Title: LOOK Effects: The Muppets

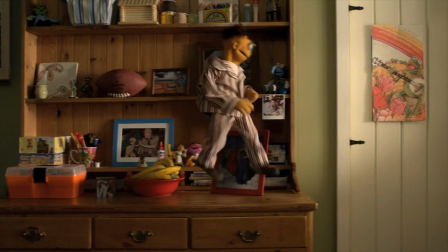[0:01]
Fact 1. This is not a 3D character. Fact 2.
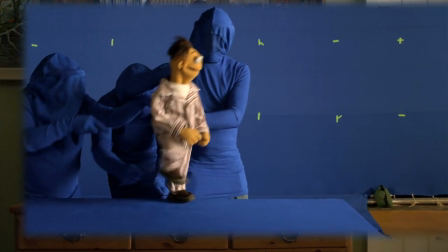[0:05]
Moving a full-body Muppet takes at least 3 puppeteers. Walter was comped into the scene using Nuke.
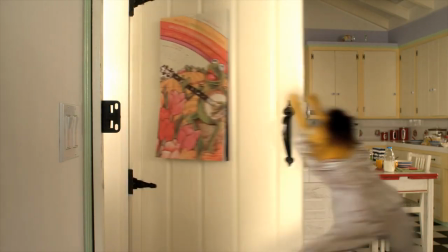[0:12]
Shadows added weight to his feet, and reflections and shadows marry him to the background.
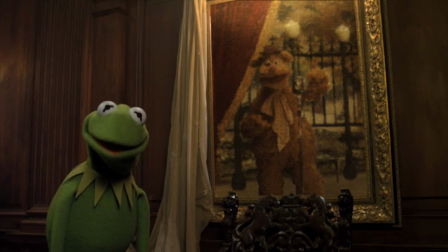[0:21]
Fact 3. This is Kermit the Frog's favorite bit. Planning was the key to this sequence.
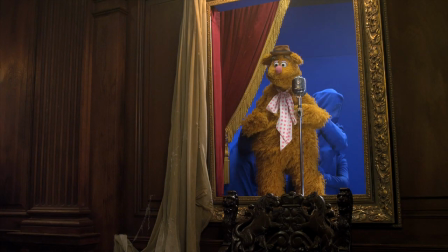[0:27]
The visual effects house took stills of the Muppets, applying a painterly look to each one.
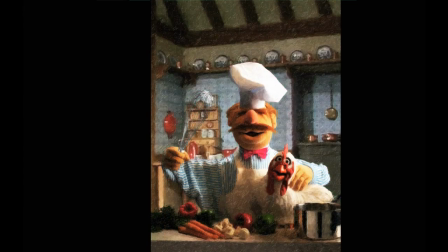[0:32]
The new stills were then printed, framed, and hung on the walls of the set.
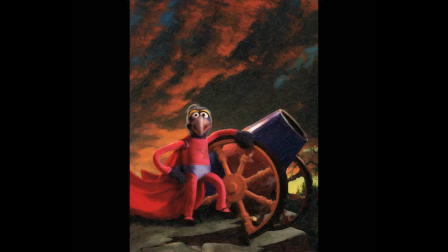[0:36]
Each painting concealed a blue or green screen box in which the Muppets were placed in the same physical position as in the painting,
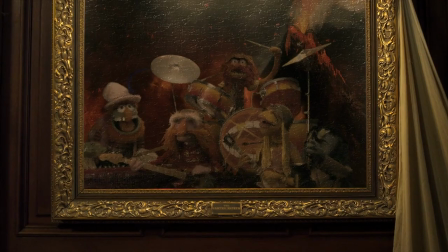[0:44]
making it possible to achieve a 2D to 3D transition seamlessly.
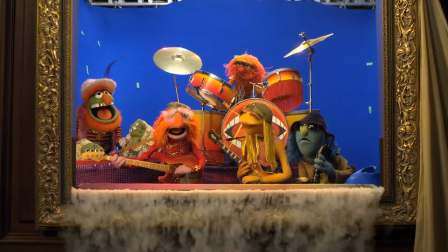[0:50]
That's real dry ice, but CG dry ice was added later in the scene.
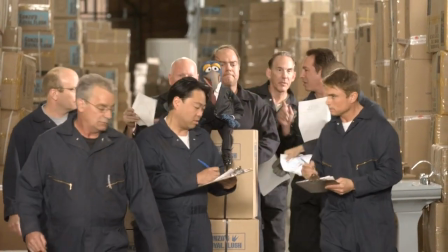[0:57]
Fact 4. Not all puppets can be shot on blue. Choosing blue or green screen is a challenge with multicolored puppets.
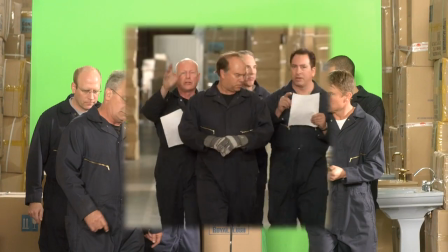[1:05]
Green was used for Gonzo, who didn't want to stand in this shot because he was afraid of heights.
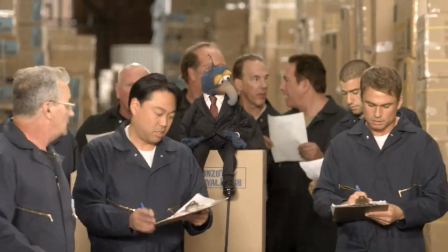[1:10]
So motion control was utilized to add in his minions. Fact 6.
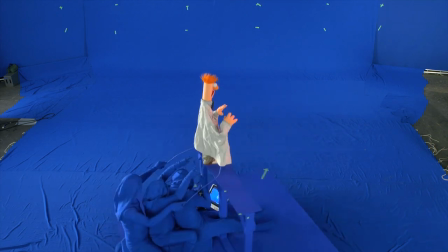[1:15]
Muppets cannot walk or run. A shrunken Beaker had to run in circles and be picked up by Bunsen.
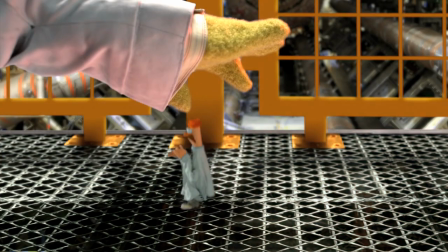[1:22]
So we built a motorized rig that allowed Beaker to move in 3-dimensional space while housing 3 puppeteers.
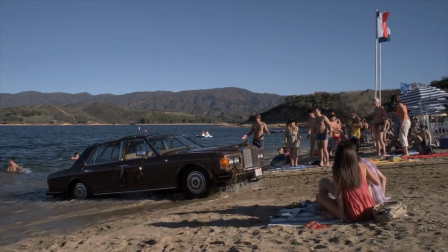[1:33]
Fact 7. Neither Muppets nor man can breathe underwater. We needed to have a bunch of Muppets and our 2 stars drive out of the ocean.
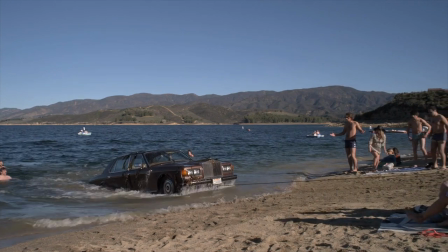[1:42]
So first we towed a car out of Castaic Lake. Then we made a rig to shoot our Muppets and humans on blue screen.
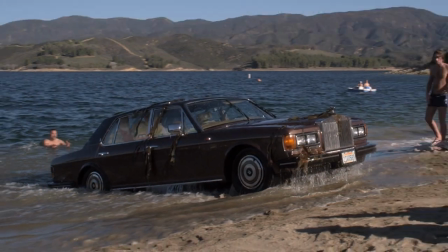[1:51]
The final step was to remove the evidence of the tow line, add our actors,
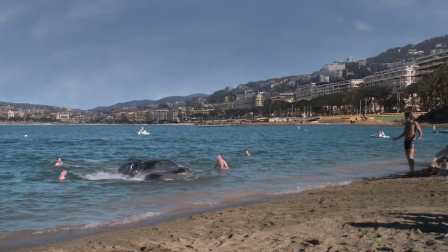[1:56]
and apply a matte painting, turning the lake into a beach on the French Riviera.
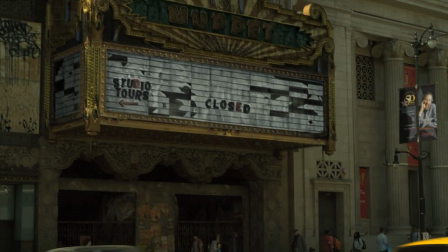[2:05]
The beautiful El Capitan in Hollywood was the template for our Muppet Theater. Here we used a matte painting to turn it into a dilapidated wreck.
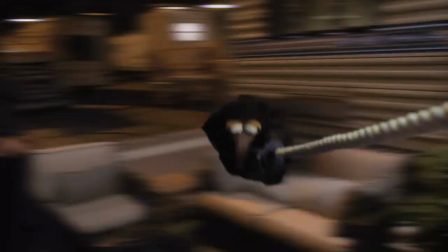[2:15]
For this sequence, we built a number of crazy rigs, which made the puppets spin around on the end of ropes and act as ninjas.
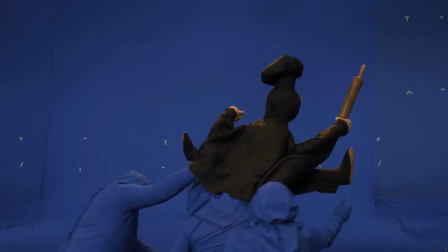[2:23]
Chef was shot on a motorized Lazy Susan operated by 4 puppeteers.
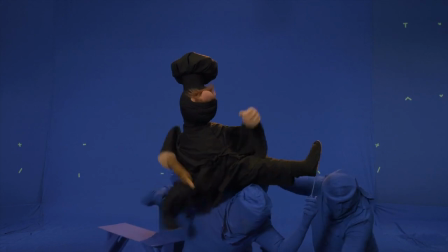[2:28]
He was sped up for the final effect.
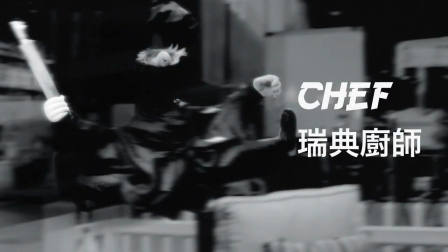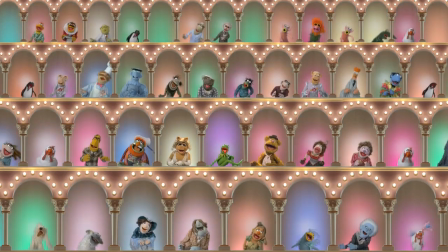[2:36]
Fact 8. The classic Muppet Show Open had to look just like the original, but better.
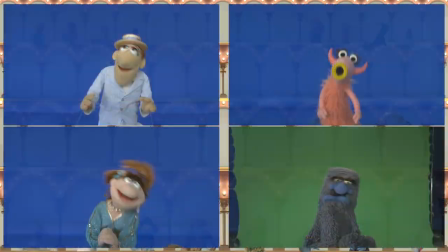[2:44]
The arches were digitally built. Then each Muppet was shot individually against blue or green screen, depending on the puppet's color.
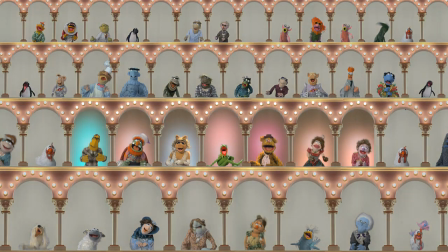[2:52]
As in all the shots, the rods and puppeteers had to be removed. The lighting was made to look like an old-fashioned spot with colored gels.
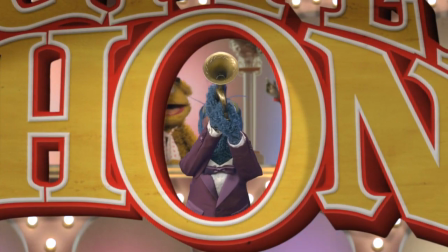[3:02]
Gonzo was shot on blue screen and placed inside the digital graphics, which were distressed to give them a vintage look.
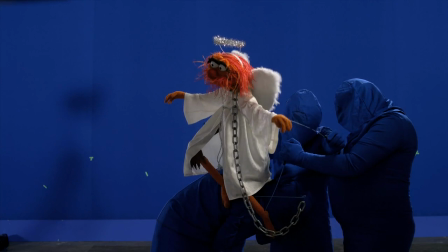[3:13]
It took 3 puppeteers to operate each animal in this shot. CG characters were considered, but remember fact 1?
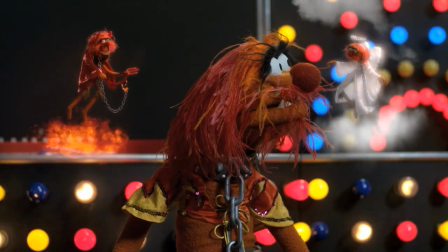[3:21]
No CG characters allowed.
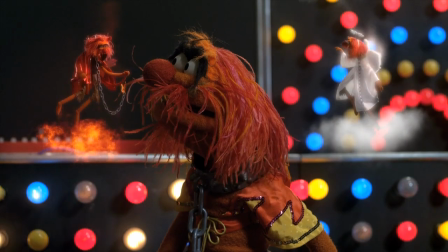[3:24]
CG fire, live fire, flames and clouds were added to our devil and angel animals, along with interactive lighting on the big animal and the set.
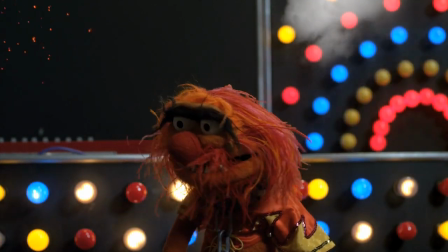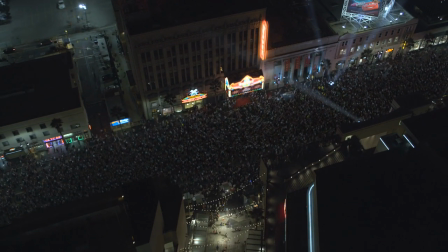[3:38]
Fact 9. 300 extras will not fill Hollywood Boulevard. To create this enormous crowd, we wrote our own particle system and collision detection setup in Maya,
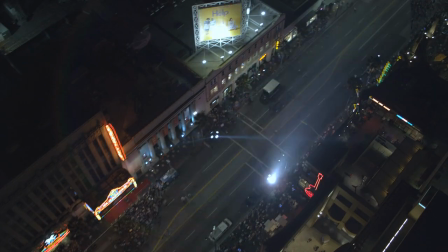[3:49]
tweaking the activity level to create a happy mob of fans rather than a street riot.
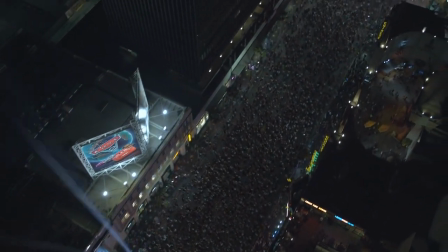[3:54]
We also added Klieg lights, changed billboards and facades, and removed our film crew and base camp.
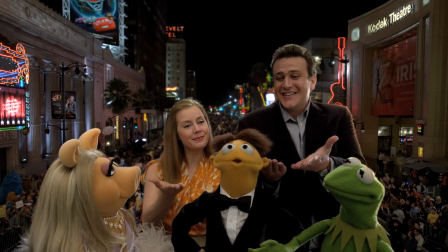[4:02]
Here the street is filled with digital extras. Posters, facades, and lights were changed, and our actors were shot against blue screen.